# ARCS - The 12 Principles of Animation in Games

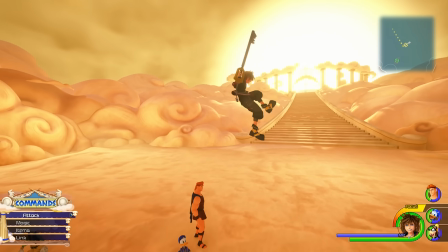4:10 They make character motion look more natural and more appealing. And they can be instrumental in lending video game action more visual clarity.
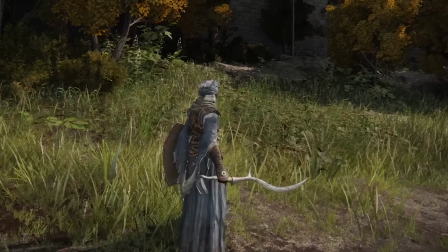4:18 Have you ever wondered why so many attacks in 3D games involve these big swipes rather than more direct stabbing motions?
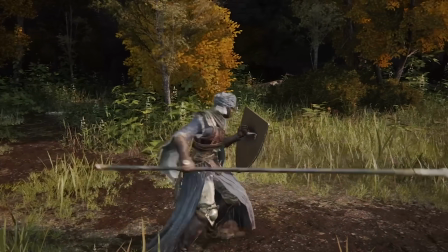4:26 It's because a stab only involves a single forward axis of motion, whereas a swipe,
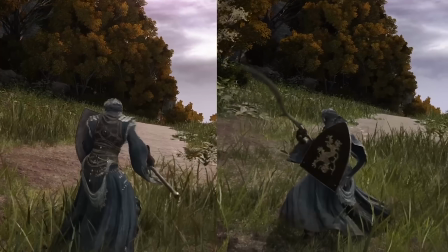4:32 an arc, involves more of them, meaning that attack is going to be easier to read from more camera angles.
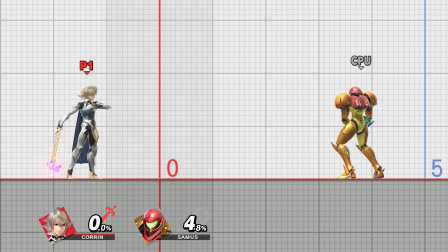4:38 And some game animations happen so fast that adding a motion trail,
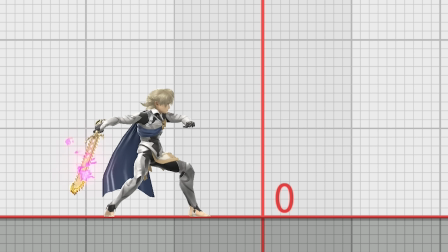4:43 making the action's most important arc plainly visible to all players, can make that action read far clearer and look cooler.
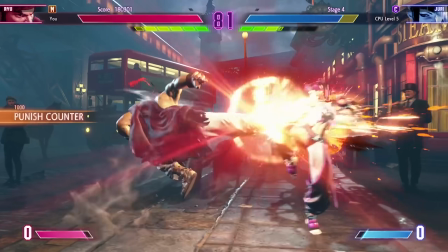4:50 Likewise, interrupting and breaking arcs can be a great way to create contrast. When a character gets hit in an action game,
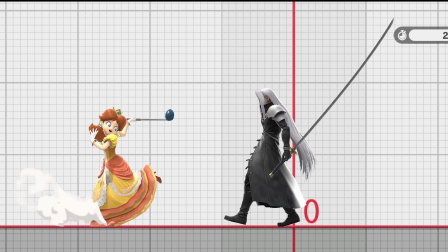4:58 most of the tricks we use to emphasize that impact, the quick snap to an exaggerated hit react animation,
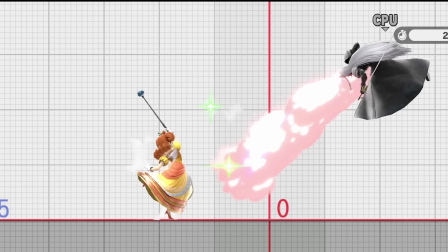5:05 the hit stop, the shake, all of these tricks violently interrupt whatever arcs of motion preceded that impact,
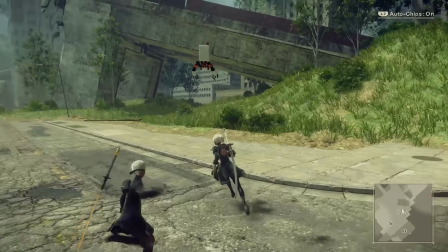5:11 further emphasizing the hit. Of course, game animation does add some fun complications when it comes to applying this principle.
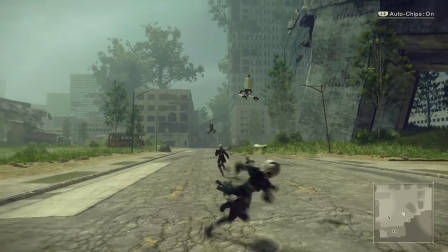5:20 For one thing, we don't always get to know where the camera is going to be.
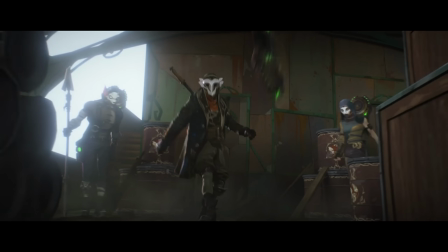5:24 When you're animating characters in a film, you can fine-tune all of your arcs to look extra great to the only camera angle the audience is ever going to see.
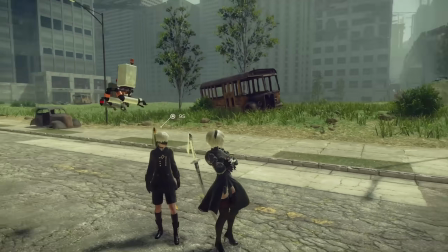5:32 But if you happen to be animating on a 3D game with a player-controlled camera, well,
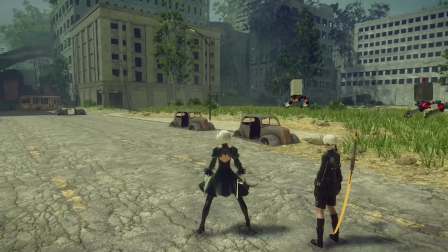5:37 the only way to make sure that your animation's gonna look good is to try to make those arcs look appealing from all angles,
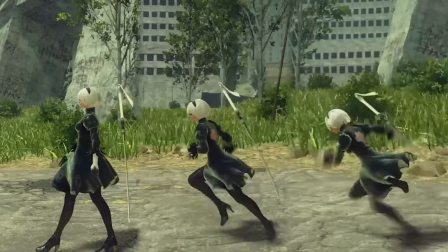5:43 which can be tricky. And even after you have meticulously polished the arcs on every animation asset in the game,
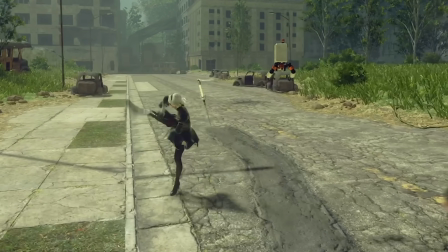5:50 then you still have to contend with the challenge of making the arcs in those individual animations flow organically into one another,
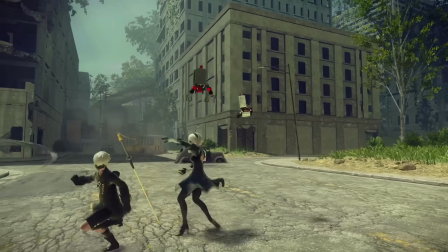5:58 in an interactive context where the player is effectively choosing which animations happen and when.
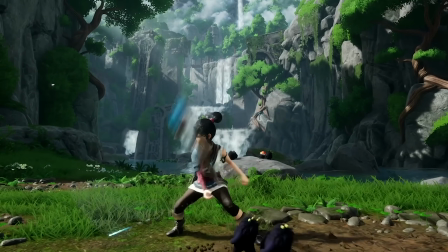6:04 This has been one of game animation's most daunting technical challenges for a long time,
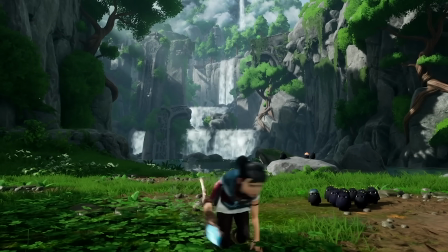6:09 because the human eye is annoyingly good at spotting those little erratic pops
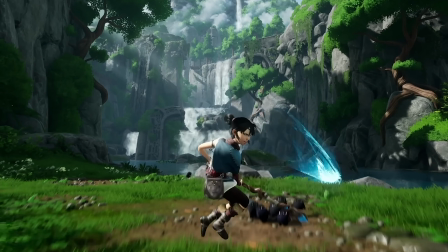6:14 and jerks that can happen when parts of the body suddenly lurch from one arcing path to another one.
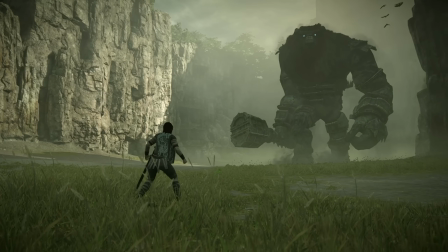6:20 And because arcs are so important to helping us sell a character's weight and size, the bigger and heavier the character's supposed to feel,
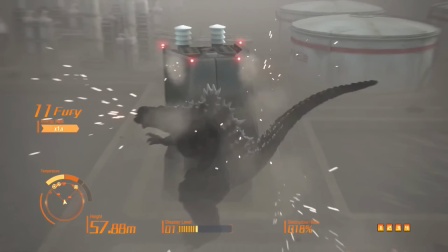6:27 the more those erratic pops between animations are going to just wreck the character's sense of weight.
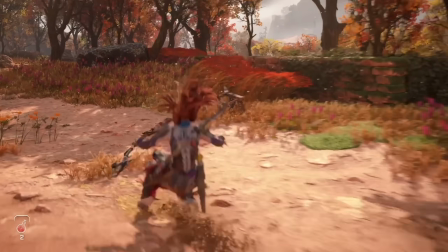6:32 We do have tools for mitigating this problem, such as blends, transitions, inverse kinematics,
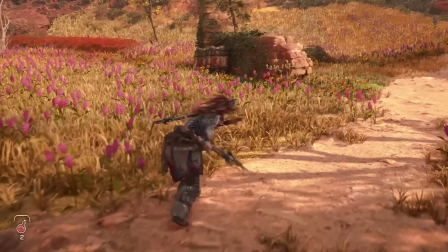6:38 real-time physics objects attached to the character which can provide some overlap continuity across the seams, all manner of complex animation systems under the hood,
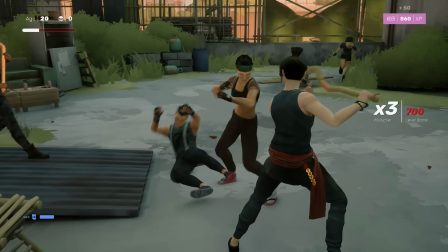6:47 but this particular struggle is one that game animators are, unfortunately, probably never going to be completely rid of.
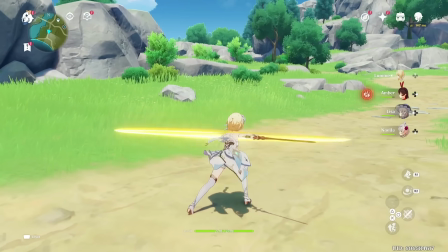6:54 As is often the case with animation for video games,
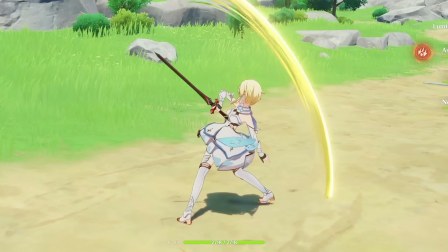6:57 creating an enjoyable interactive experience for the player sometimes requires aesthetic compromises.
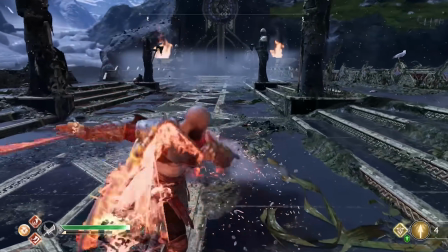7:03 Even so, arcs are fundamental to the motion of the human body, and most organic creatures' bodies for that matter.
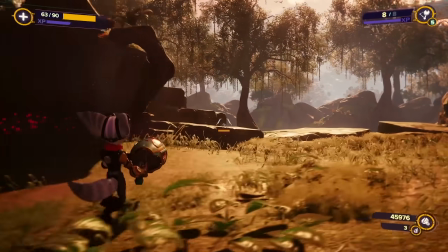7:09 And the more we mind the arcs in our character's animation, the more natural and appealing their motion will look.
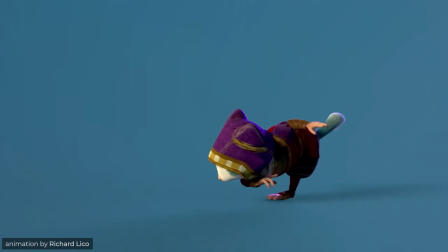7:18 And with that, we have now covered half of the 12 principles of animation. If you have found these videos informative or helpful,
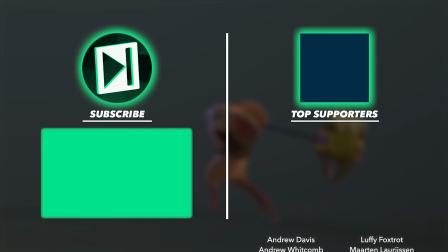7:26 then please consider subscribing or supporting the show more directly, like all of these wonderful patrons listed here.
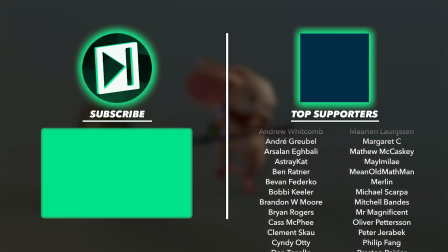7:31 Thank you very much for watching, and I will see you next time.